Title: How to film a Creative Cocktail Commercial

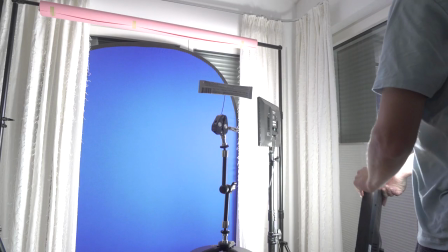[2:49]
bright commercial so I'm using this light and then this little tube light to light it from the top and the bottom on the same side
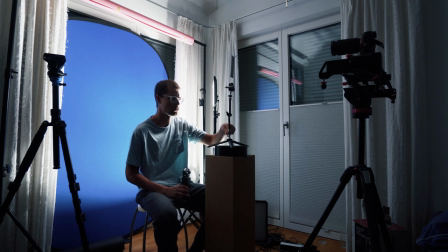[2:57]
so I don't get any shadows and just make it spin on the lazy susan here and how i rigged the package up here is i just put a
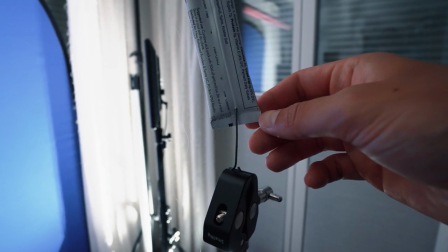[3:06]
little needle here and just like stuck it at the back of the package here and then just like turn it on then it just rotates so
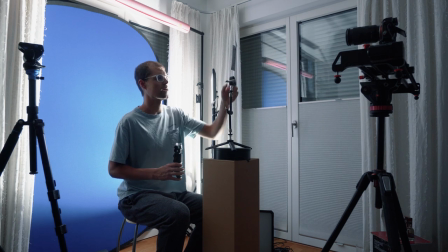[3:14]
um just a pretty simple because there's no other way kind of to fix it and obviously then i'm just going to remove that stick here in post
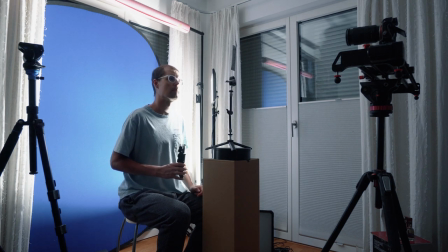[3:22]
and yeah it's a cool technique if you have no really uh mile point way to rig it it's just like stick a needle into it and that usually works i've done it with food and i'm just doing that with the packaging uh now and then on this on the second part because the
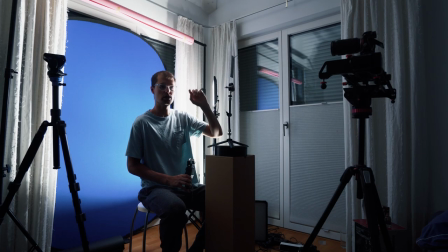[3:39]
client wanted to see the instruction how the cocktail is made and by doing that they just have to rip up the package here and and
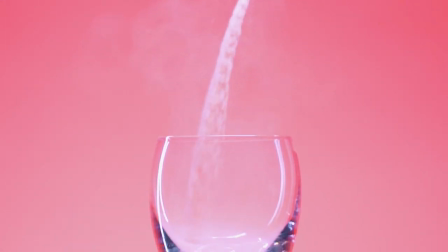[3:48]
i just wanted to kind of animate that so i just cut this open already
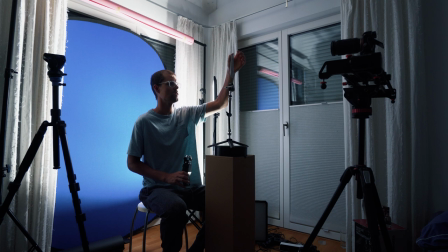[3:52]
and then put a little tape behind it here and then i'm just using
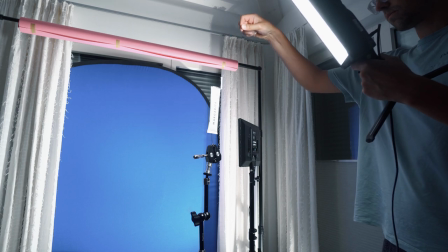[3:57]
this fishing line to kind of pull it open like this and obviously in post i have to remove the tape here and that
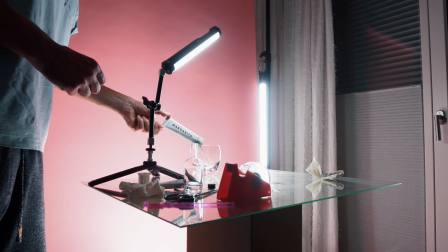[4:05]
just just like pops open and then i just wanted to have like the powder coming out of it and going into the into the glass um just want to see
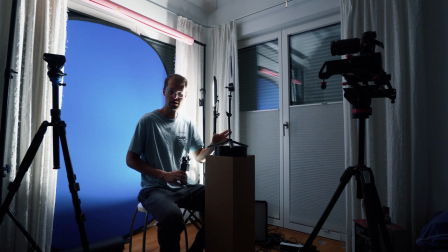[4:13]
like how the cocktails make because the it's really simple to make it so i really want to emphasize that in the commercial that it's like easy to make like five steps just quick and easy and you have the perfect cocktail and yeah this is just the first part of the shot and then
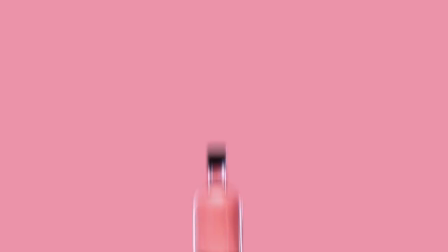[4:28]
let's move on to the next one so
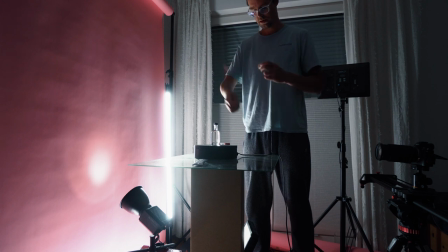[4:36]
for the next part of the mixing sequence it was a little tricky I wanted to get away to
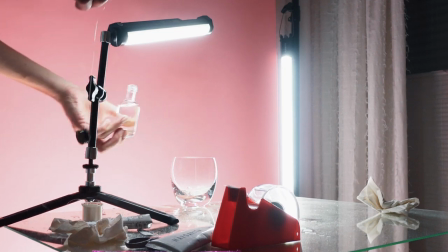[4:41]
kind of pour in the alcohol here and
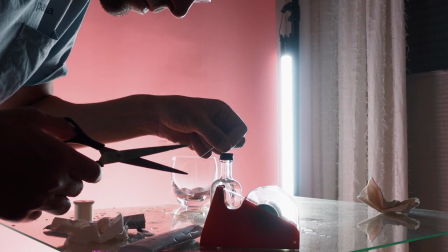[4:46]
I just wanted to do it in a fun way so what I did is I again I
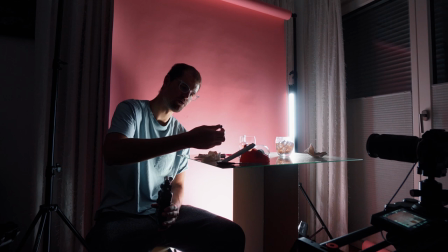[4:51]
attached this fishing line to the lid of this little
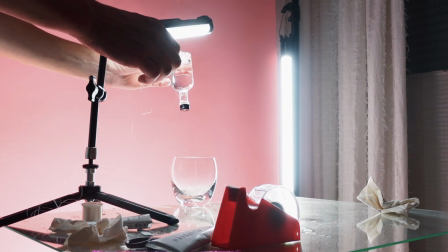[4:56]
bottle here and then i just had it up here
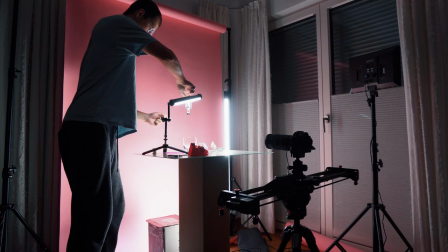[5:00]
and i was just like making it that it almost falls off and then i'm just like pulling it and then the alcohol just drops into the glass
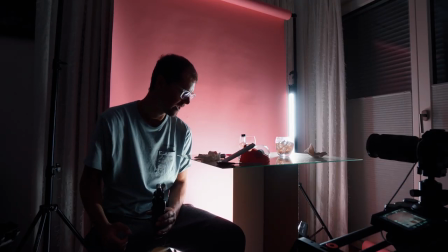[5:10]
where the powder already is and yeah it's just a little tricky to figure that out how
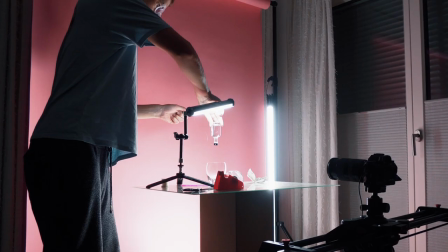[5:15]
how that works because like and then i pull then the lid doesn't come off and it's just like a way to figure out to get everything set up but in the end it worked and the lighting is pretty uh the lighting for this for the making sequence the lighting stays pretty consistent uh
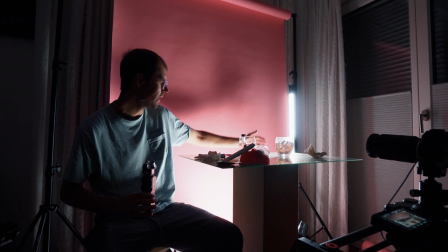[5:33]
one nanolite pavo tube on the bottom here to light up this then one nanolite on the side to give the glass a nice outline on the side
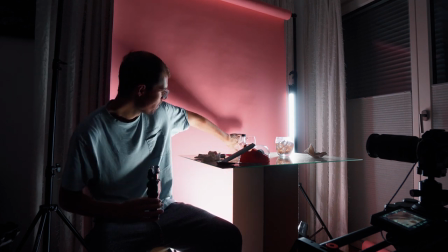[5:41]
here and then there's um another soft light hitting the background here to give it a little bit more that light look that i was going for
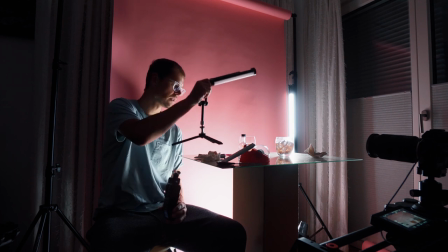[5:49]
and then i have this small pavo tube here rigged up to this little stand and just to light up the glass a little bit it's just when you like
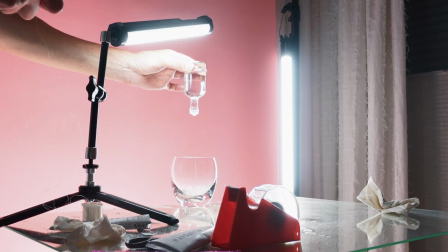[5:57]
glasses you always have to be careful for the reflections so just like lighting up the ingredients because the powder is already in there so
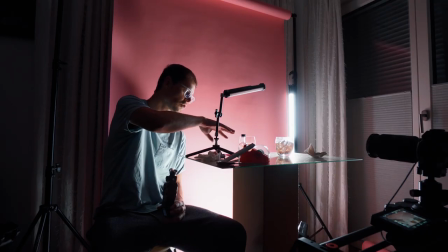[6:05]
i want to see the powder and the glass should or also be a little bit brighter.
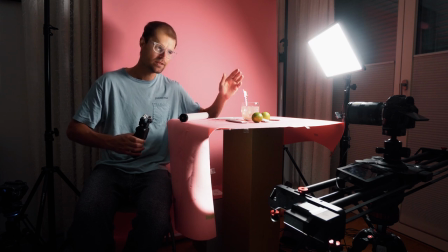[6:12]
So for the steering shot, I had tried to switch it up a little. I mounted the probe lens on my camera and just got it handheld. And then I just taped to the front of the lens, I taped this little stick here.
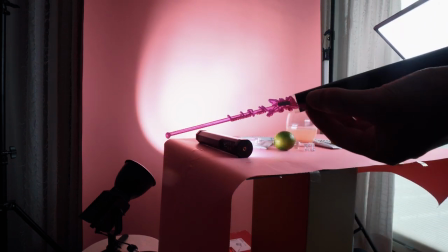[6:25]
And then I just went handheld and just went in and then just kind of stirred with the lens attached.